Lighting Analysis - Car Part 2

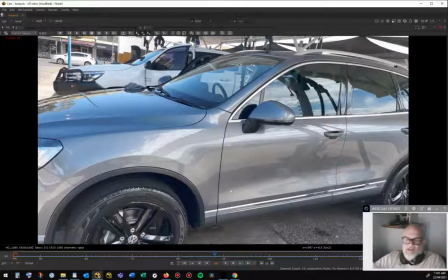(4:09)
Okay, so it's actually all in shadow, and this is just another. No one ran out and punched me while I was shooting this car. There's no identifying marks, so we should be okay.
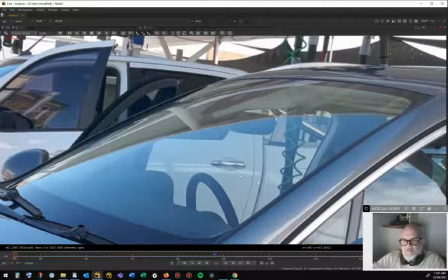(4:20)
But this, as opposed to this, so this is in the sun, this is actually in the shade.
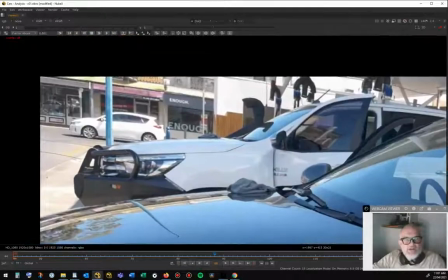(4:25)
So you can see you don't have a strong line of shadow, right? Whereas here you do.
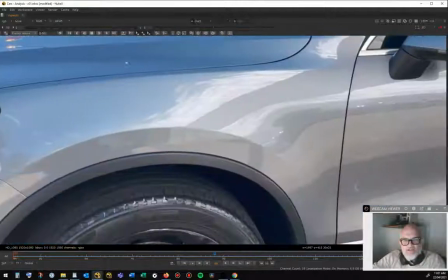(4:30)
Okay, so that's in the sun, that's not in. So this is a classic case of indirect lighting, right?
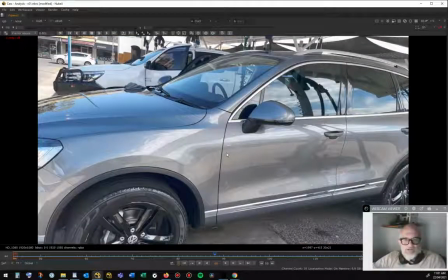(4:35)
You've got, it's under a big awning in a car wash, okay? And you can see the awning's reflection on the windscreen there.
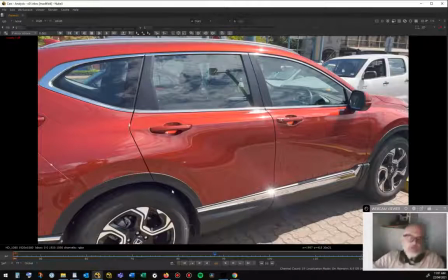(4:43)
So this is the roof, this is the sky, essentially. You can see that the outside is daylit, okay?
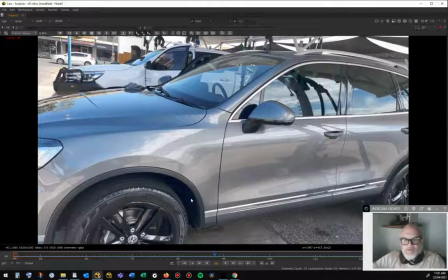(4:51)
And then here's the shadow of the awning. This car's in shadow, this car's in shadow.
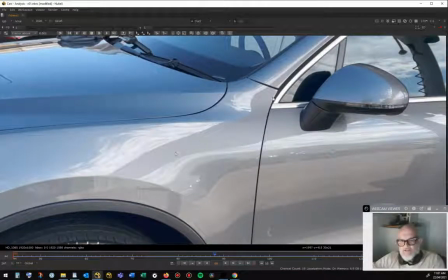(4:58)
Okay. And you can see that without the direct lighting of the sun, first of all, your dynamic range feels a lot stronger.
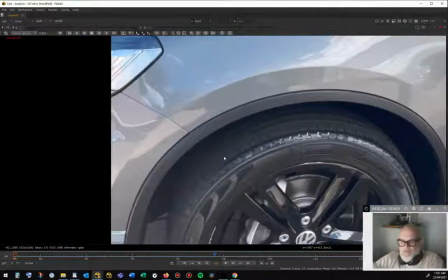(5:05)
Like this has the same dynamic range. Yes, if you're looking across it, what's my deepest, what's my brightest, and all shades in between.
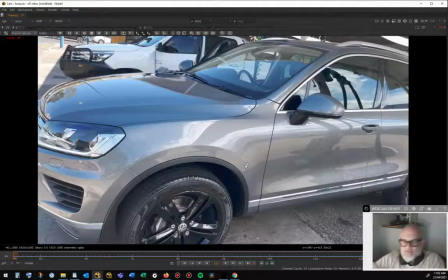(5:12)
But this doesn't look as pretty, quote unquote, as this does, right? I feel it because it's more defined by its reflection.
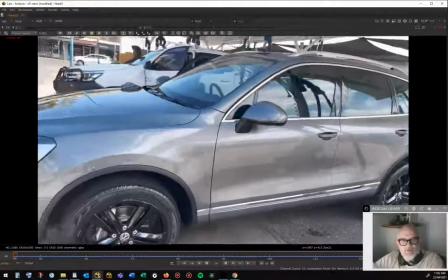(5:20)
So you've got the sky, you've got clouds. This is an extension to the awning.
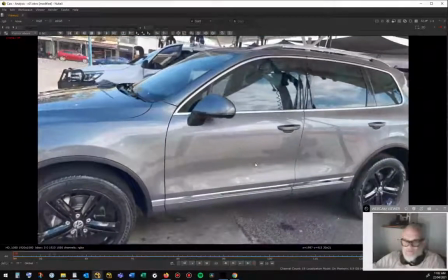(5:24)
This is clouds underneath it as well. This is ground, part of the car park. And then you can see me walking.
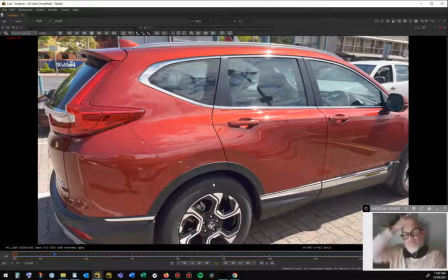(5:32)
This is my bald head, right, reflecting the sun as well. And you'll actually see some reflections of me here on the fender. That isn't too much of a problem. You may or may not have to take that out depending on how keen the visual effects supervisor is.
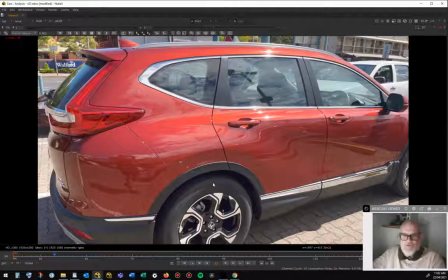(5:46)
But anyway, it's a really nice example of the difference between a direct lighting scenario and an indirect lighting scenario. Right now, sunlight is very harsh, right? It brings in a really strong sense of contrast, and sometimes you like that, sometimes you don't like that. When you do photo, that's why they tend to do photo shoots and any beauty shoots, portrait shots, headshots.
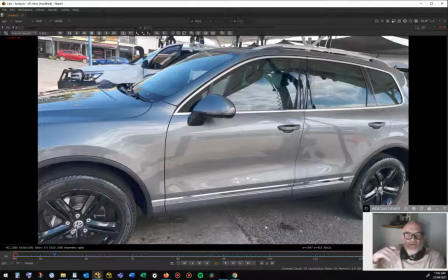(6:05)
If I'm a photographer and I want to make a model look good, or I want to make a dress look good, I'm going to shoot them in controlled lighting, which is generally speaking not outside.
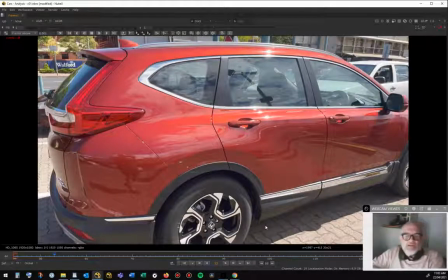(6:13)
And if you see someone doing a shoot outside, you'll see some guy standing just out of camera with this huge reflecting, like a big
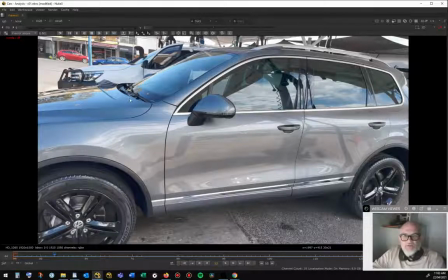(6:22)
reflecting sheet that's reflecting sun onto the fill side, to reduce the sense of contrast on the subject,
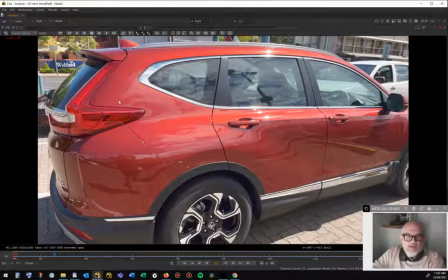(6:29)
right? A lot of the time you want to be able to control it. Light, but the thing about the sun is it's very hard to control.
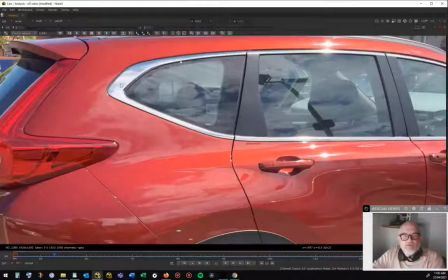(6:34)
You can cover it up, but it's very hard to get rid of it. So this is a nice example of something that's much more defined by its reflections.
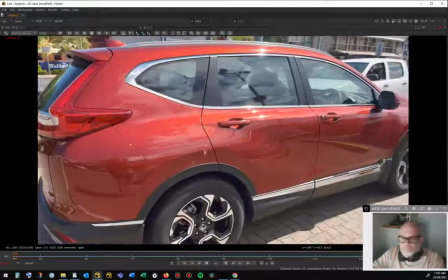(6:43)
It's also more defined by its reflections than it is from its surface, and it's defined by its reflection much more than the direct sun here.
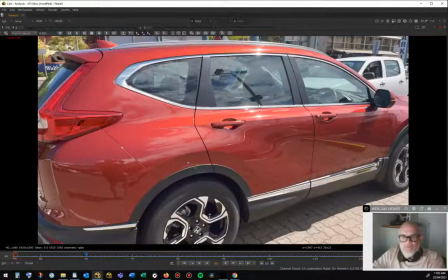(6:49)
Okay, so if I'm looking at this car, I'm seeing that this red,
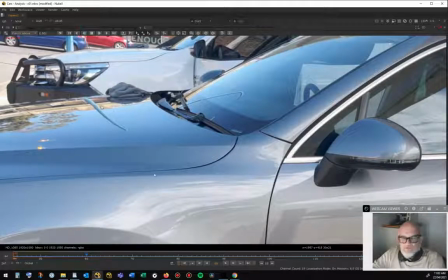(6:55)
obviously I can't see a lot of influence from the colour of the environment.
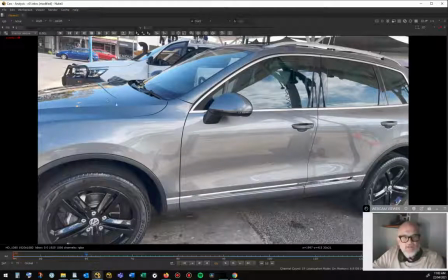(7:00)
I can along here, right, the blue sky, the line of the blue sky, and a little bit of the blue sky in here.
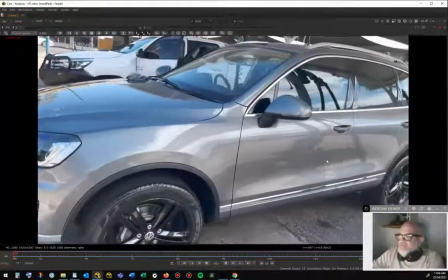(7:10)
But this actually blue is from the sign reflection, whereas if I look here, I'm getting this really nice tones of blue all the way along this silver.
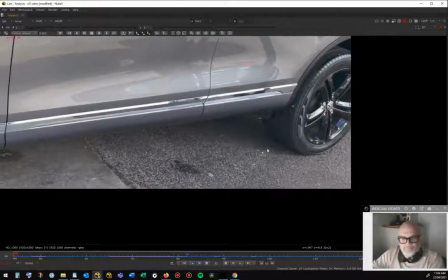(7:18)
So this silver car is consistently silver all along. You're starting to get this really nice sense of saturation from the sky.
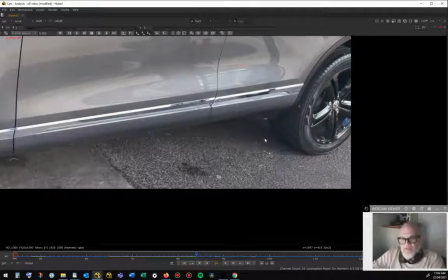(7:26)
Okay. This is reflection of the ground.
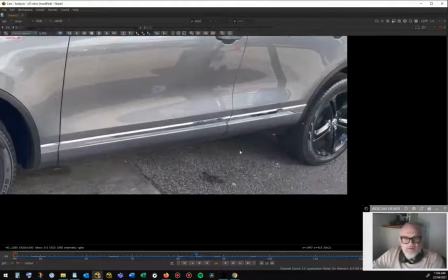(7:29)
Obviously you can see witch's hat here, which is a single witch's hat that's been split in the reflection, right? And just the harshness of shadow. You can see that's the softness of this line.
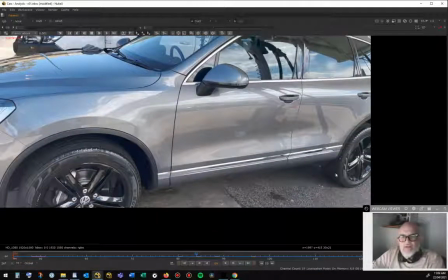(7:43)
And again, if you were compositing into a particular shot that had this lighting scenario, you'd be attempting to match this.
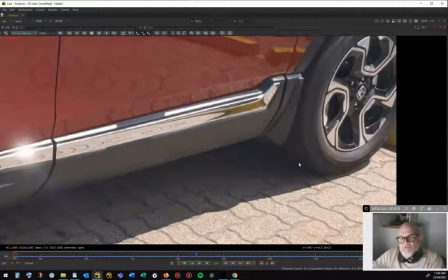(7:49)
You would have lighting passes from your lighting department, depending on your lighting department. It may or may not match the plate particularly well in terms of softness and how it falls away from the wheel and how it contacts the ground and all this sort of stuff.
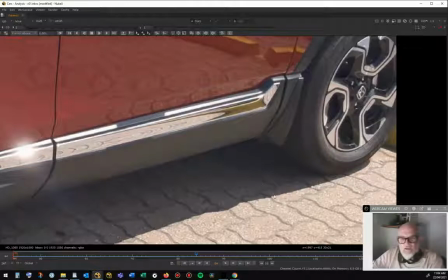(8:03)
Spent a lot of time looking and working with shadows in comp. And obviously this is a very different scenario to the shadow here. Right, you can still see this contribution of occlusion as we work our way away from the wheel.